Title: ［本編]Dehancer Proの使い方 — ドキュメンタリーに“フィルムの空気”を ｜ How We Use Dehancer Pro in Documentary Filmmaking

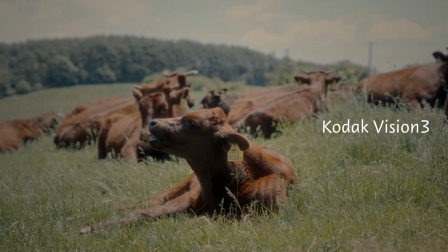(4:03)
その中でもコダックビジョン3というフィルムがあるんですけれども
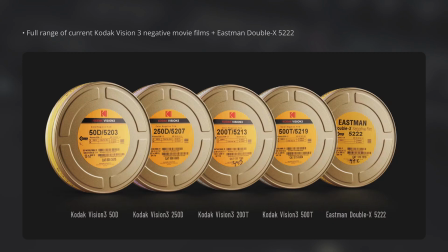(4:07)
このフィルムは他のレビュー動画でも皆さんおっしゃるようにララランドやジョーカーなど有名な映画で使用されているものですデイライト光5500に合うようにカランバランスされていてこれはビジョンシリーズの特徴みたいです
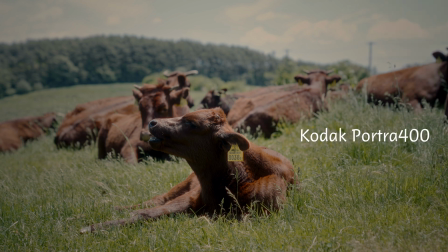(4:23)
他にも私が個人的に好きなのはフィルムカメラでよく使用しているKODAK PORTRA 400。このフィルムは人肌の写りが綺麗でポートレート向きと言われてますが、日常写真やスナップでも使いやすいかなと思います。もう一つご紹介したいのがKODAK ULTRA MAX
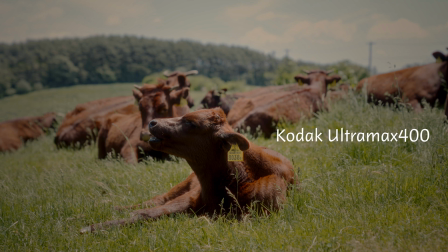(4:41)
400というフィルムで、これは彩度とコントラストが高めで発色がいい感じになるので私は好きでよく使っています。ISO400で設定されているので撮る場所を選ばないっていうのもいい点かなと思います
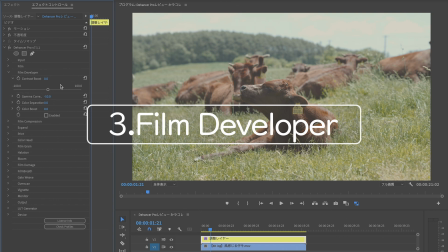(4:56)
続いてはフィルムデベロッパーですここではコントラストや彩度を調整することができます
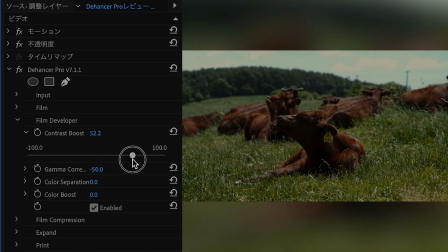(5:02)
右側にするとコントラストが濃くなって左側に行くとコントラストが薄くなります
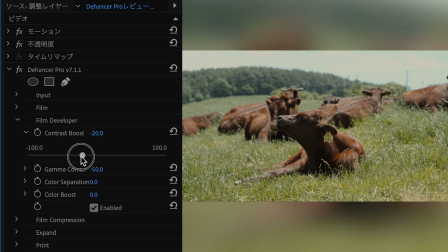(5:09)
今回は硬い印象にしたくないので少しコントラストを落としていきますこちらで彩度の調整をしていきますちょっと柔らかい印象にしたいのでサイドは少し高めにしていきます
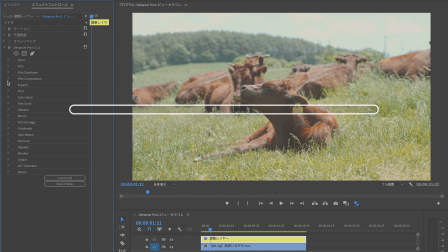(5:22)
こんな感じですかね続いてフィルムコンプレッションこれはハイライトの調整になりますちょっとわかりづらいかもしれないんですけど
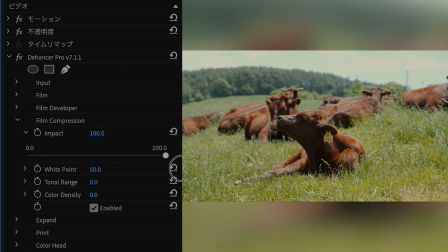(5:31)
数値を高くすると雲の部分の白い部分が抑制されて下げるとちょっと元の映像に戻るっていう感じですね
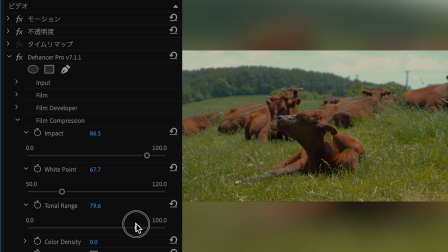(5:42)
もう一つこれは色調の幅を調整できます少しちょっと映像がハイライトが弱まって
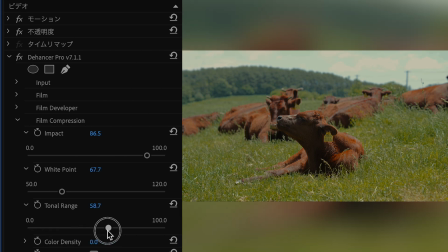(5:49)
締まる印象になるのがわかりますかね私もちょっとこれぐらいに今回は合わせていこうかなと思います
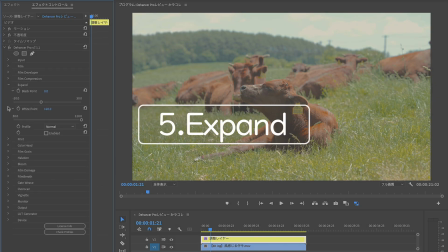(5:56)
続いてエクスパンドこちらは黒レベルと白レベルを調整することができます
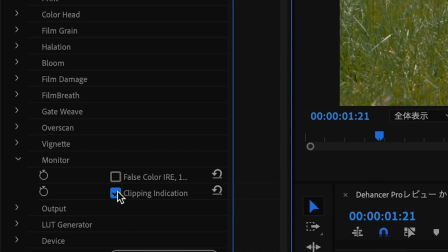(6:02)
下から4番目のこのモニターっていうののクリッピングインディケーションっていうのをクリックしてもらうと
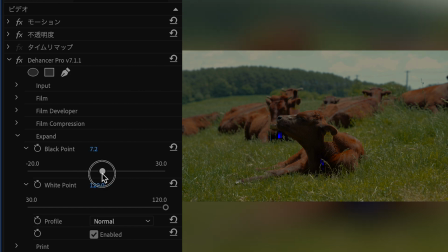(6:09)
例えばこのブラックポイントを調整したい時に黒つぶれしている部分は青く表示されて
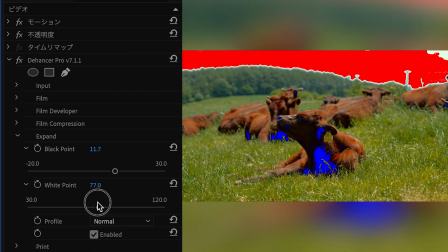(6:17)
ホワイトポイントのこの白飛びしちゃってる部分を赤く表示されるようになります
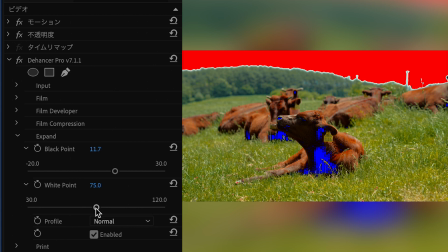(6:22)
これは視覚的に見せてくれるのでとても便利だなと思いながら私も使って調整してます
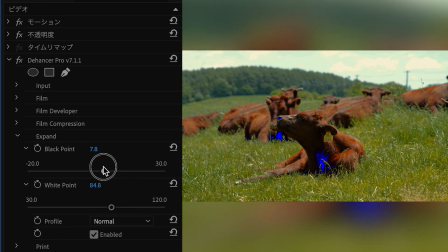(6:29)
黒つぶれの部分もこれぐらいかな消していきます
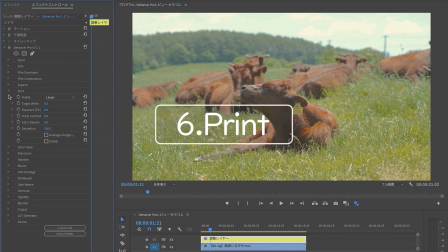(6:35)
次はプリントですプリントっていうのはカラープリントフィルムのことで
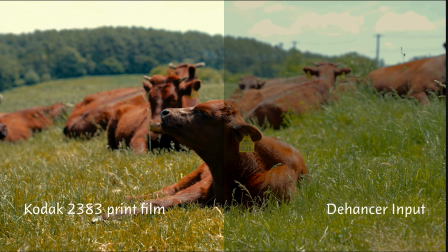(6:40)
撮影したフィルムをどの用紙に焼き付けるかで仕上がり具合が変わるのでそれを再現したものになります
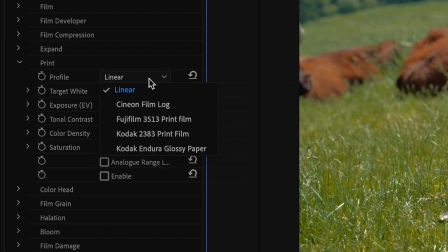(6:48)
プロファイルの部分を開くと5種類のプリントが選べるようになっています私もあまり詳しくないのですがこのコダック2383プリントフィルム
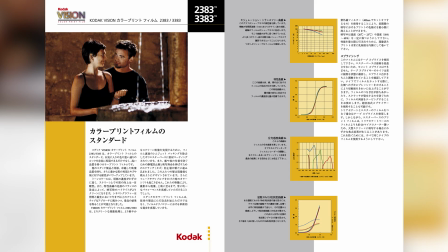(6:58)
このフィルムについてなんですけれどもコダックの公式から発表されているのを見ると
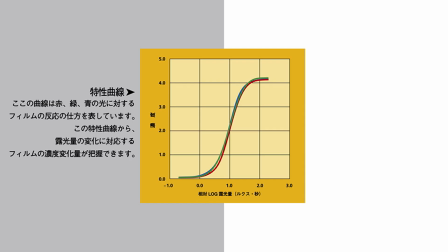(7:03)
赤緑青の光に対するフィルムの反応の仕方が3色ほぼ均一なのでカラーフィルムのスタンダードと呼ばれるフィルムみたいです
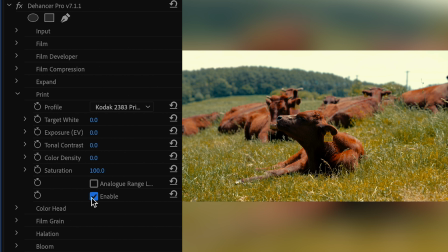(7:12)
こちらも適用することでグッとフィルムライクにできるのもデファンサーの大きな魅力の一つかなと思います
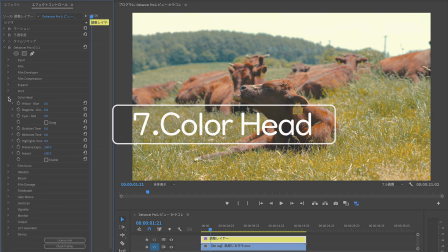(7:20)
次はカラーヘッドに行きますでもこれは次はサクッと行っちゃいます これはカラーの調整です
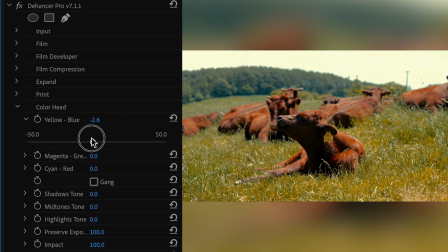(7:27)
この数値の変化が少し大きいので この調整はルミテリカラーでやった方がいいかなぁと思うんですが一応シャドウ、ミッド、ハイライトの部分も調整できるようになっているので
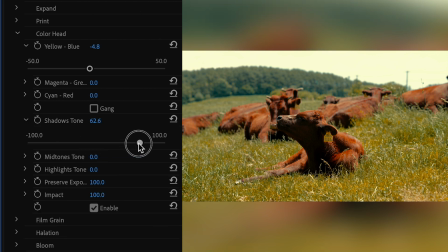(7:42)
こちらも少し触っていきます影の部分のところの調整とミッドトーン、中間色ですね中間色のところの調整ハイライトの部分のところの色味調整をしていきます
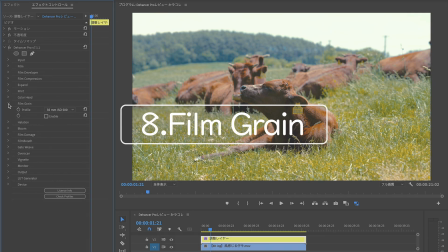(8:02)
このくらいですかね次はノイズの調整ができるフィルムグレインです
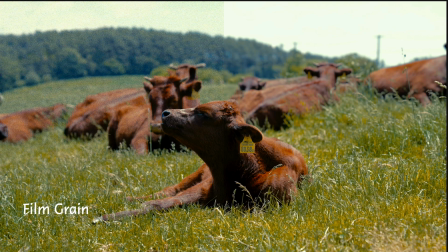(8:08)
こちらはフィルム特有のざらついた質感を表現することができます
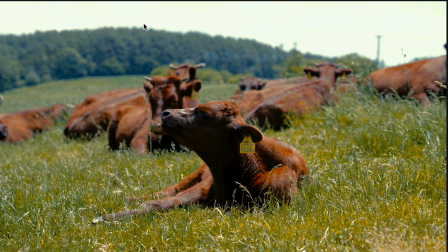(8:14)
少しわかりづらいかもしれないんですが林のあたりこの木のあたりを見てもらうとわかるんですけれどもこういうふうにちょっとざらついた印象にすることができます
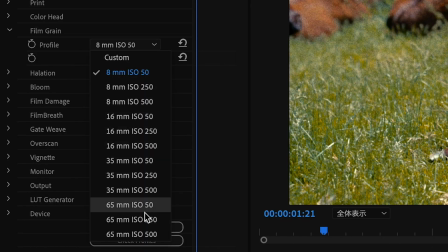(8:27)
項目も8mm、16mm、35mm、65mmと種類があるんですけれども
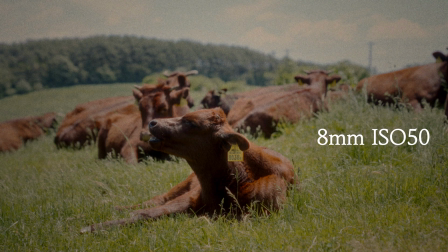(8:33)
ミリ数が小さい方が粒子が大きくなりますミリ数が大きい方が粒子が小さくなるっていう感じですカスタムっていうのもできて粒子の大きさを調整したりとかすることもできるんですけれども
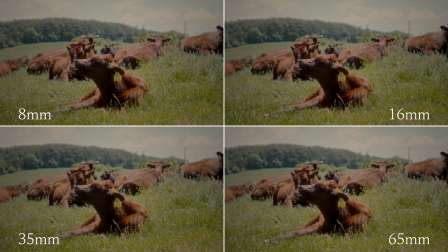(8:48)
結構微調整が難しいので私はこの8ミリフィルムをいつも使うことが一番多いかなっていう感じです
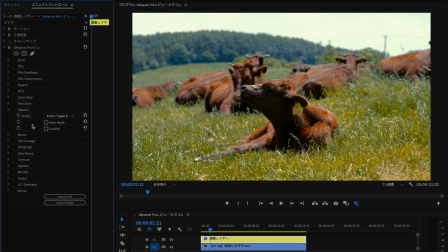(8:58)
続いてハレーションっていう部分なんですけどこれは太陽光がレンズに反射して起こるハレーション現象を再現するもので
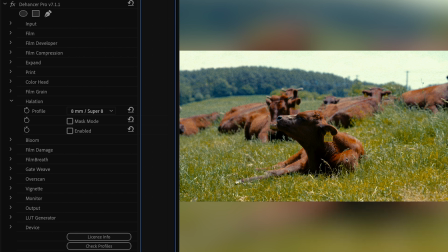(9:08)
この格子の下のこの部分を見ていただいたらわかると思うんですが少しこう縁が赤っぽくなるのがわかりますかねもうちょっとこっちの方がわかりやすいかこっちの方がわかりやすいですね
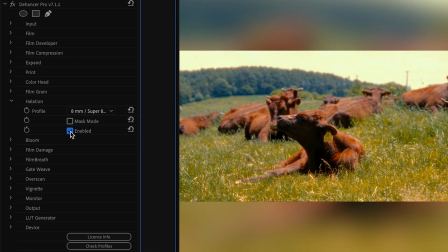(9:24)
選択するミリ数によってやっぱりハレーションの効果が変わるのでその下のマスクモードちょっとこれもわかりづらいんですけれども
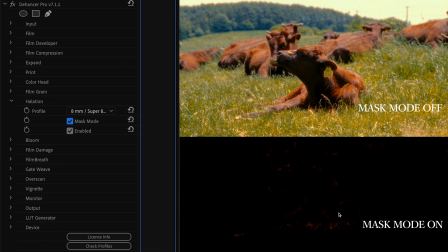(9:33)
ハレーションの広がりを赤い色で確認することができます
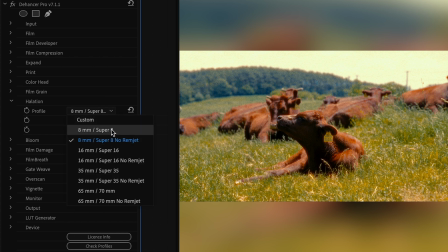(9:39)
今回は少し弱めにこれは入れたいので8mmのスーパー8を選択します
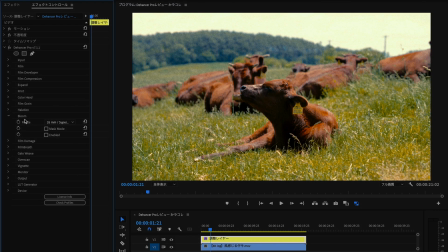(9:46)
続いてブルームっていう効果になりますこちらは光を拡散させて柔らかい印象になって
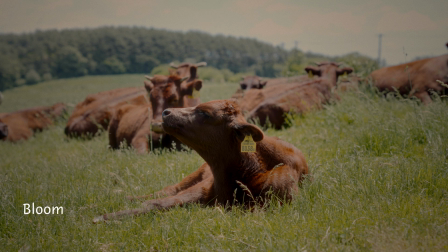(9:53)
ブラックミストフィルターを使った時のような効果を再現することができます
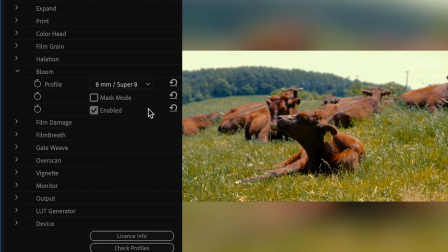(9:58)
ちょっとハレーションとは似ているんですけど8ミリの方がこれも分かりやすいかなと思うんですがこの鼻のあたりが少しこうふわーっとした印象になるのが分かりますか
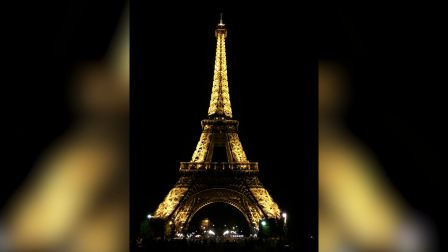(10:11)
例えば夜景とか人物のポートレートでも全体的にふわんとした可愛い印象になるので
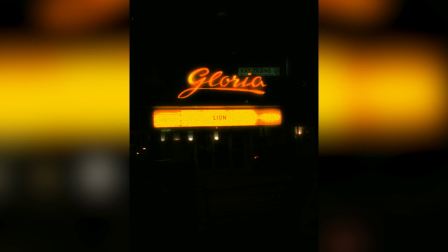(10:18)
私は結構重宝して普段使っています続いてフィルムダメージです
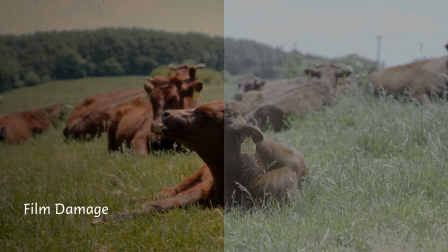(10:23)
こちらは再生するとこのようにフィルム特有の質感が演出できます
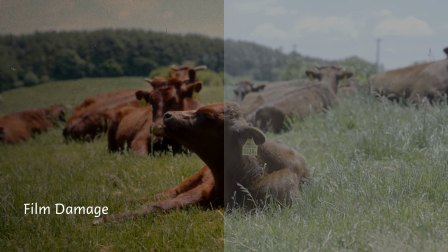(10:32)
長いカットで使うっていうよりはワンポイントで雰囲気を変えたい時に使う感じがおすすめです
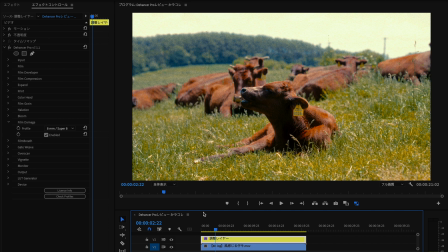(10:39)
この間ちょっとクレイジージャーニーを見てた時にタイトルカットの部分でも一瞬だけ使われていたりとかそういう効果的に使うような加工がおすすめかなと思います
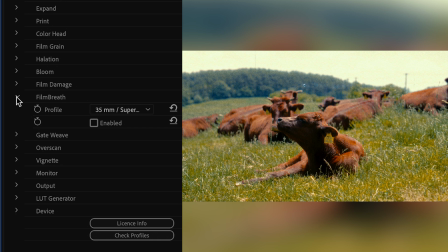(10:50)
続いてフィルムブレスこれは映写機で回した時に光のムラができるんですけど
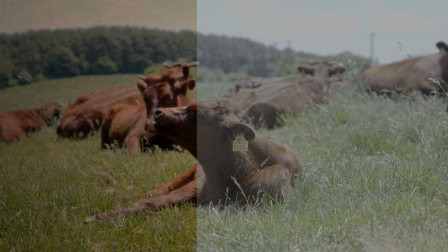(10:57)
その光のムラを演出できる効果になりますこういう感じで奥の方が光がチラチラするのが分かりますかね
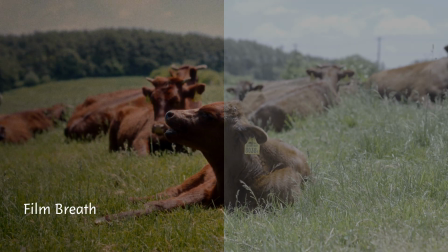(11:06)
こういうちょっとフィルムっぽい質感により近づけることができるっていう効果です
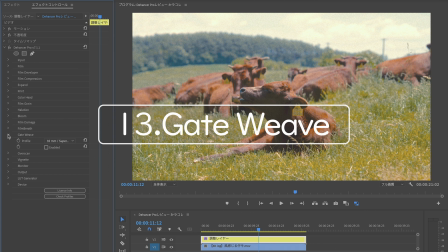(11:13)
続いてはこれも映写機を回した時のさっきは光のムラだったんですけど
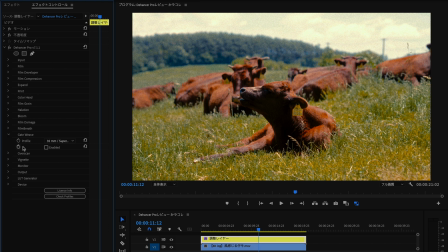(11:18)
映写機を回した時にちょっと揺れるんですよね画面がその画面の揺れとか振動を再現しているエフェクトです
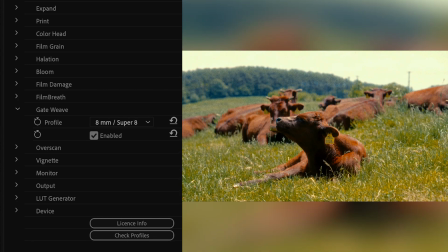(11:26)
再生してみると映写機の揺れちょっとした揺れみたいなのが再現されます
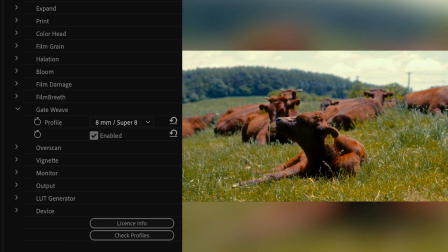(11:33)
これもよりちょっとフィルムっぽい質感と印象にはなりましたよね
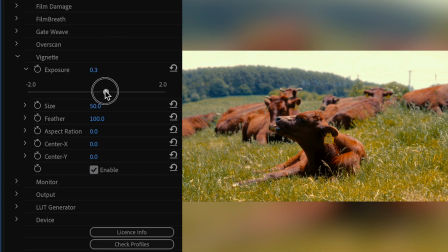(11:39)
最後ビネットっていうところなんですけどこちらはこのように映像の周辺の光量を落として
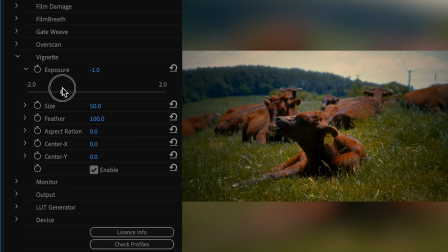(11:47)
雰囲気を出すっていうエフェクトになりますこの効果で特に面白いのがピンスポの部分を移動することができるんですね
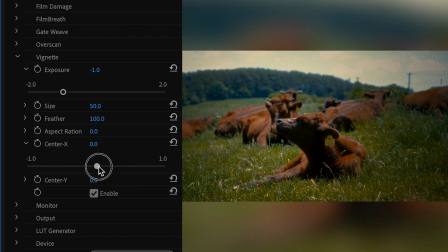(11:56)
今回の講習の映像は真ん中に被写体が来てるんですけど
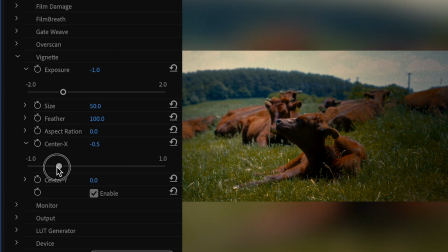(12:00)
真ん中に被写体がいない場合でもピンスポの位置をずらせることができるっていうのが面白いポイントかなと思いますこのYっていうところは縦軸ですね上下にピンスポを合わせることができます
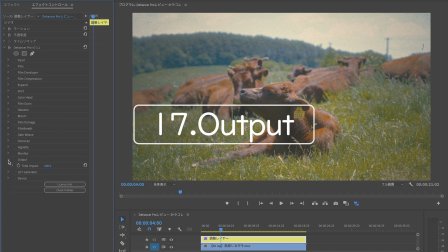(12:16)
アウトプットはこれまで調整したエフェクトの適用レベルを調整できます